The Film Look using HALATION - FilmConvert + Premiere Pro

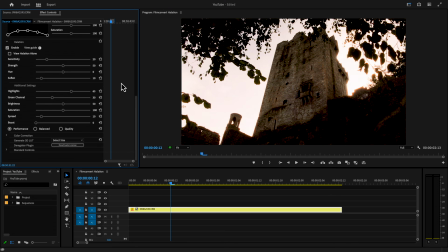This is the Blarney Castle near Cork, and I already made all my adjustments. I mean, it looks like a pretty epic castle shot.
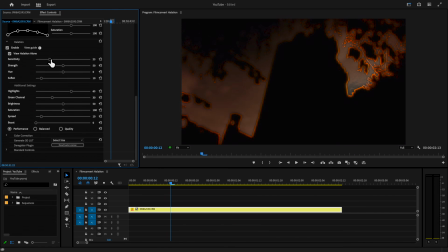If I view halation alone and increase the sensitivity, this is one of those shots that you're going to really see the effect. But this is going to be too much. Unless you like it, totally up to you. If it's too much, just drop the sensitivity down to something like this.
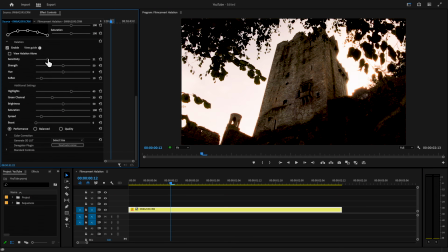And now you have something more subtle that works.
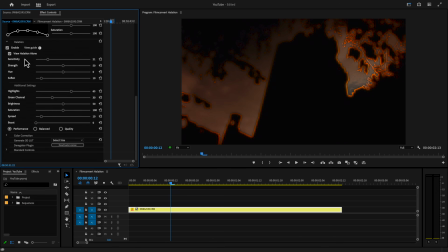The other thing you can do is, let me click right here again, bring sensitivity up, but now drop your saturation.
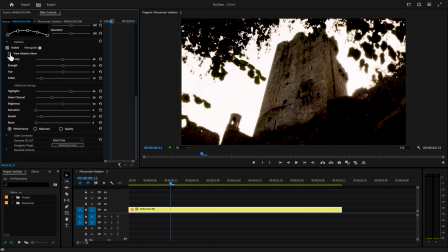Why would you want to do that? Have a look. You're getting a blooming effect without using a filter. Let's drop it down a bit, and there you go. Just another tool in your kit that you can use when needed. So maybe you film something without your diffusion filter, or you decide you want to do something in post. You can start with a shot like this,
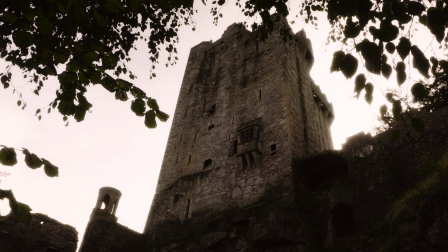and after tweaking halation, you can get a familiar effect people love. The last shot is going to be some exterior lights.
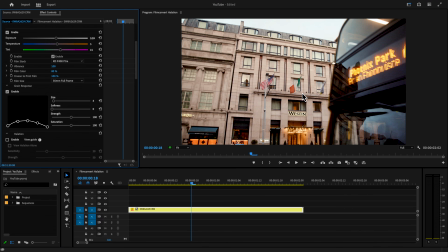This is the Westin in Dublin, and coming into the shot is a bus, which worked out nice for this example. I went with a different film stock this time to change things up, and let's see how halation affects this clip. Just like all my examples, one click in most cases is all you need. Although, like I mentioned earlier, you may need to match this shot to another, and you can see how different each clip can be depending on what you're filming. Maybe this shot is a little too warm, or that halation has a bit too much red.
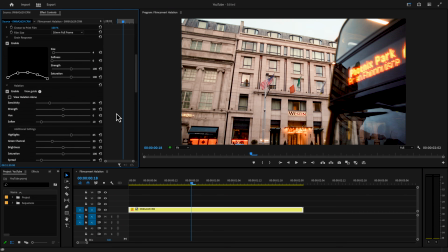Well, let's get to it. The first thing is to crank Q to 100 because why not? And we're going to soften it up to about right there. Now have a look at the Westin sign, this light right up here, and even this edge along the building as I turn the effect on and off. It gives everything a different vibe while still using the film effect.
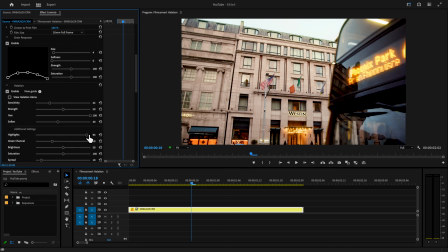If I bring the highlights up, you can see even better what's happening, and maybe this will give you some other ideas on looks you can create.
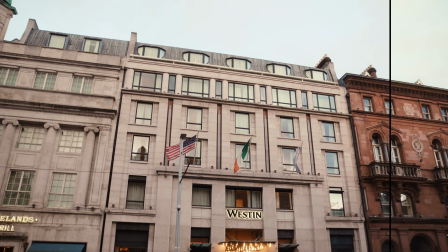This is what we started with, and with the addition of halation, we have a film look. You know, since I didn't show you a night scene, I have one that'll work just to show you what's possible.
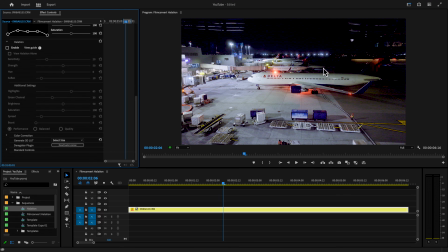This shot is from the LAX Delta Lounge. A lot of small lights or blinking lights that fill the frame. A bit different than everything else we've seen. I'm all set up, so I just have to enable halation and not much happens.
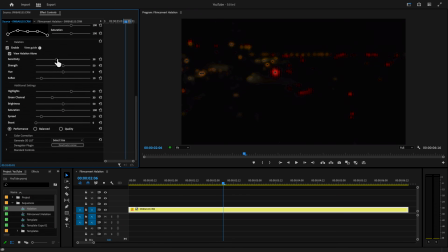So let's view halation, increase the sensitivity and the same for strength, and see how that looks.
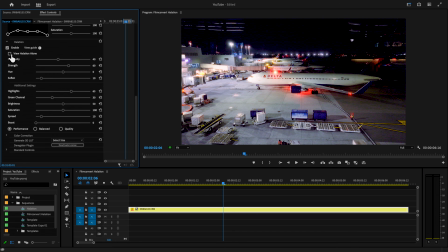I actually want to take a bit of the red out of the scene. Right about there looks good, and I just want to alter the spread to blend everything or try to blend it all. Now look at what we got. We didn't have much to start with, but now we're affecting all the lights and it works.
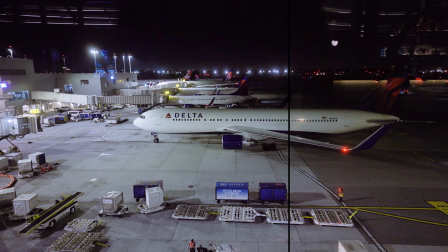Just to show you again what it looks like, here's what we started with, and with a few simple steps, we have something that really stands out. We just went through a lot of clips with the variety of differences that can change how you want halation to affect your image. We even saw how halation can be used to give you that blooming effect we usually see when using filters. FilmConvert Nitrate can help you achieve that film look with the addition of halation. If you're interested, you can always download a free trial and use it on your footage. It's very user-friendly, so play around with the software, apply what you learned here or from my other videos using FilmConvert, and see what kind of film looks you can create. Well, there you have it, halation for FilmConvert Nitrate. Hope you enjoyed the video. Hit that like button because there's definitely more on the way. Subscribe so you don't miss out. Leave a comment if you have questions. Until next time, it's a wrap.